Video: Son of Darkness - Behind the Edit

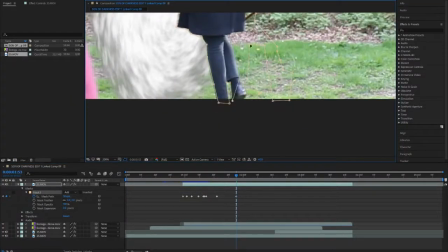I actually opened that file up and copied and pasted it, so it had the same come in and come out.
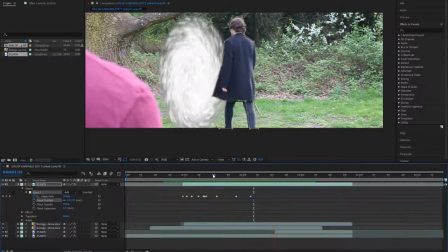It just didn't have the same coloring or opacity timings.
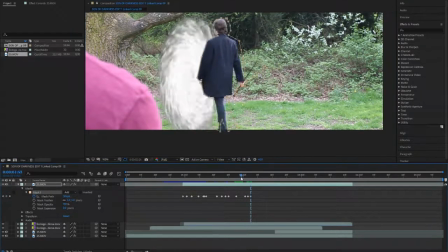So as you can see, I was just going through the mask as I walk through, just quite simply. It wasn't a difficult task, it was something I just had to quickly do, as I'd already known how to do it.
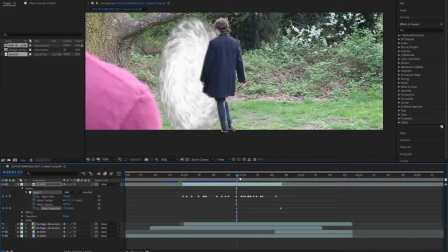I thought just by this point I would just do the expansion out, so it looked like I then walked in again.
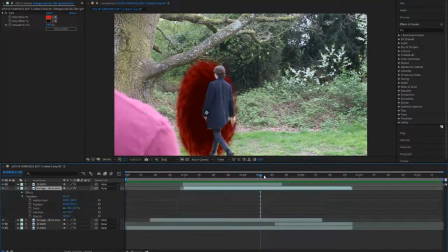I did the colouring from before.
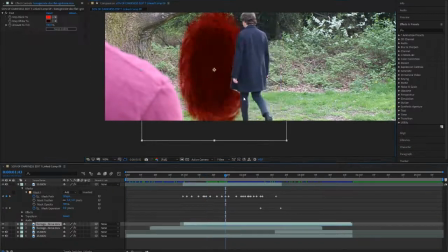I went back and just made it look how it was before, so it was very accurate.
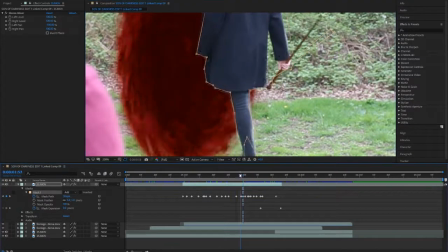There was no continuity errors. I just fixed up the mask because a few points were off, a few of the changes were a bit off,
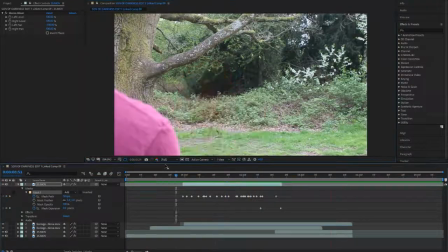so I just tried to make it look as fluent as possible.
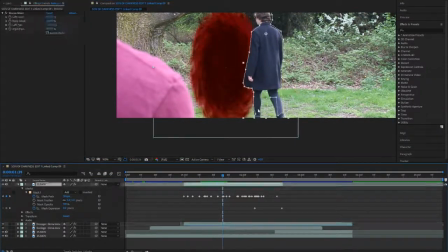Now, as you can see, it started looking very realistic, as I'd learnt before. I kept it quite close because due to the feather, it kind of showed a bit of the greenery behind.
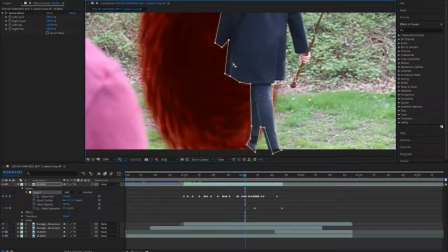So I really wanted to make this look realistic as possible.
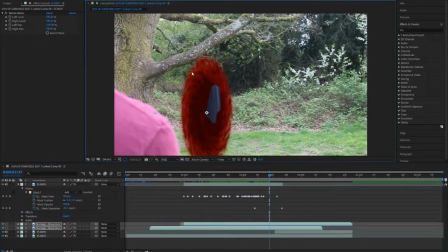So yeah, I just then moved the portal and then cut it out to make it look like it was behind the tree.
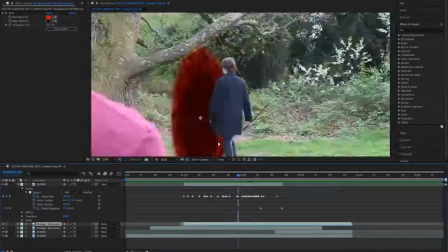Just something that the audience could pick up on. And it looks bigger, so it's a bigger target for me to walk through.
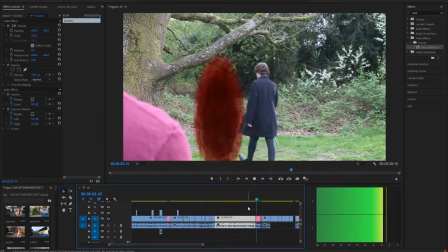Now, this is how it ended up looking, what I think was pretty good, from not planning to do that.
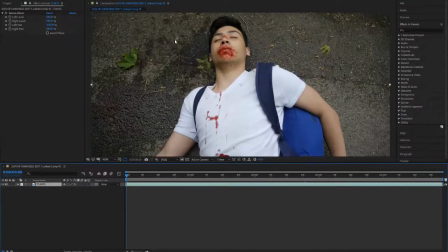Originally, I planned to just walk off and that be that. Now, next, I wanted to do the Will waking up as an angel with his enhanced power.
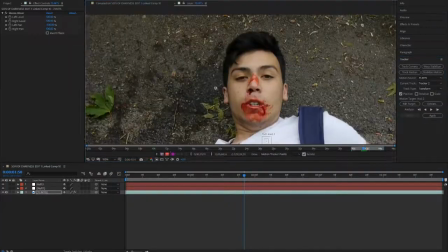Now, originally thinking about it, I didn't know if to just go plain or very over the top.
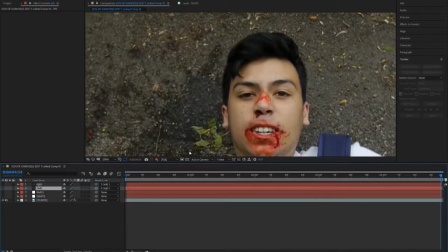But after seeing the track and seeing the look, I decided that I would just do the basic null and solid shaping.
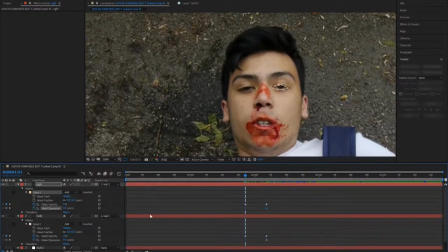Do the mask path and parent it just so that the eyes move along.
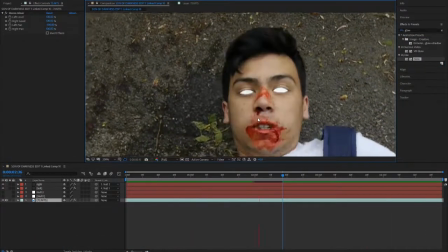And just added a fill to make a nice white glow as was meant to be an angel instead of a devil,
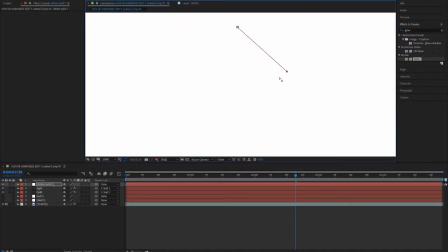because Satan's a fallen angel and Ash's character is meant to be doing the right thing,
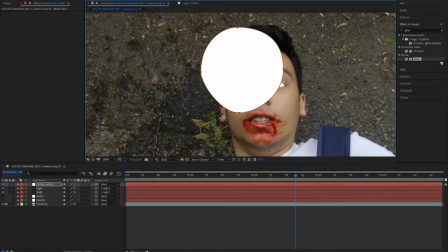so I thought we would make him an angel. Now what you can see here is me making a circle out of a mask on just a normal white solid, and the reason I'm doing this is because I wanted more of a glow out of Ash's eyes,
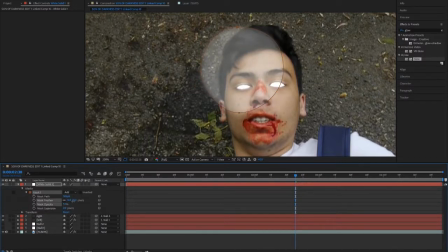and the glow effect on the actual solid mask doesn't go out too far and isn't very noticeable.
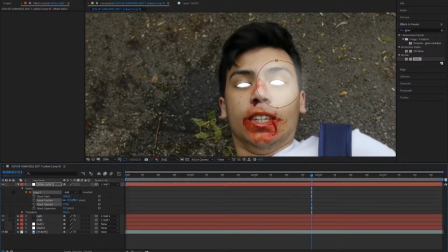So I decided to actually make circle layers,
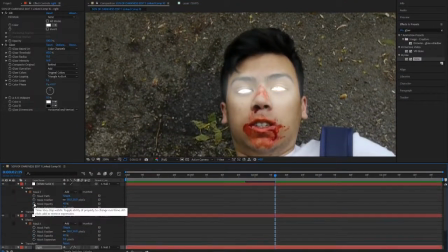just feather it and turn the opacity down so it looks more of a genuine glow out of his eyes to just show more of his powers.
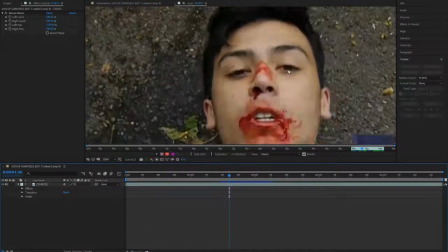I didn't want to give him veins like Satan because I feel like that's a very evil thing,
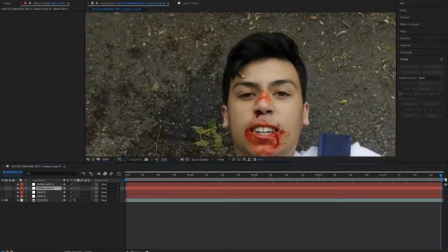so I thought maybe just the eyes showing pureness inside him was a good enough reference.
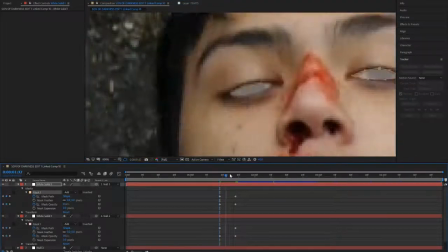As you can see, I did re-edit the mask a bit because it didn't look very accurate, so I just wanted to touch it up.
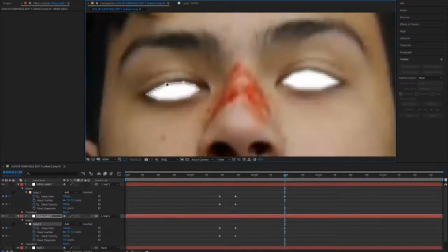I also made it look like I opened my eyes as well by moving the mask from closed to open, just making it look more realistic, because I've made mistakes before where I've decided to just turn the opacity of it down instead of shrinking it,
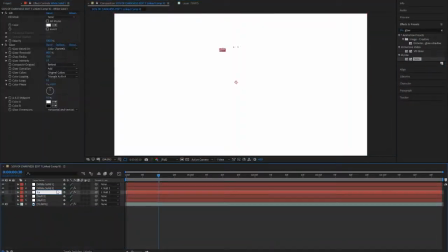and then I thought it just didn't look right.
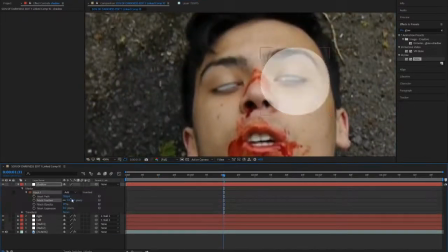So as you can see, I just redid what I did before, made the circle a bit smaller as well because it was quite big last time.
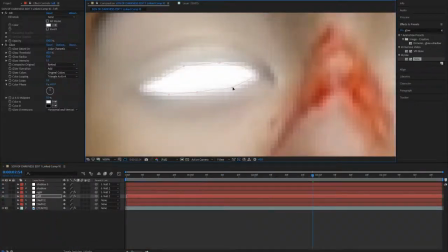I wanted it to just be around the eyes, just because it's more of the eyes glowing, not the whole face.
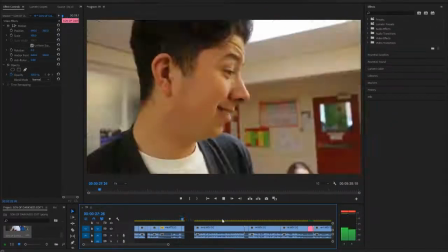So after rendering it, this is actually how it looked. It looked very nice. I thought, yeah, the awakening of his powers, just quite simple but still quite effective.
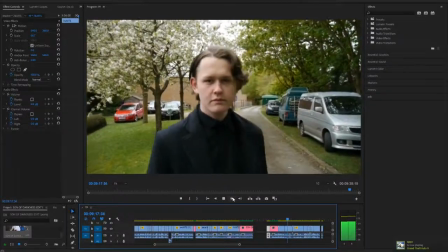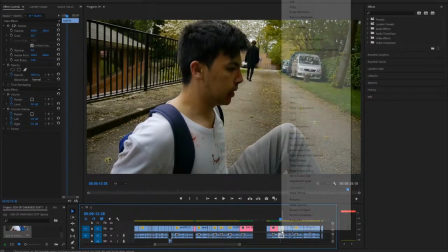Now this next part was actually a lot harder than anticipated,
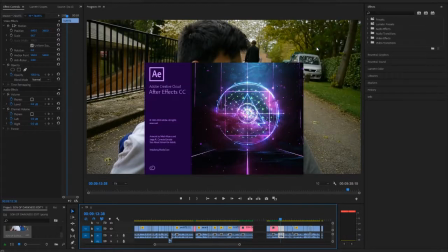because obviously you can see me replacing the After Effects, but this is Will sitting up with the newly found power.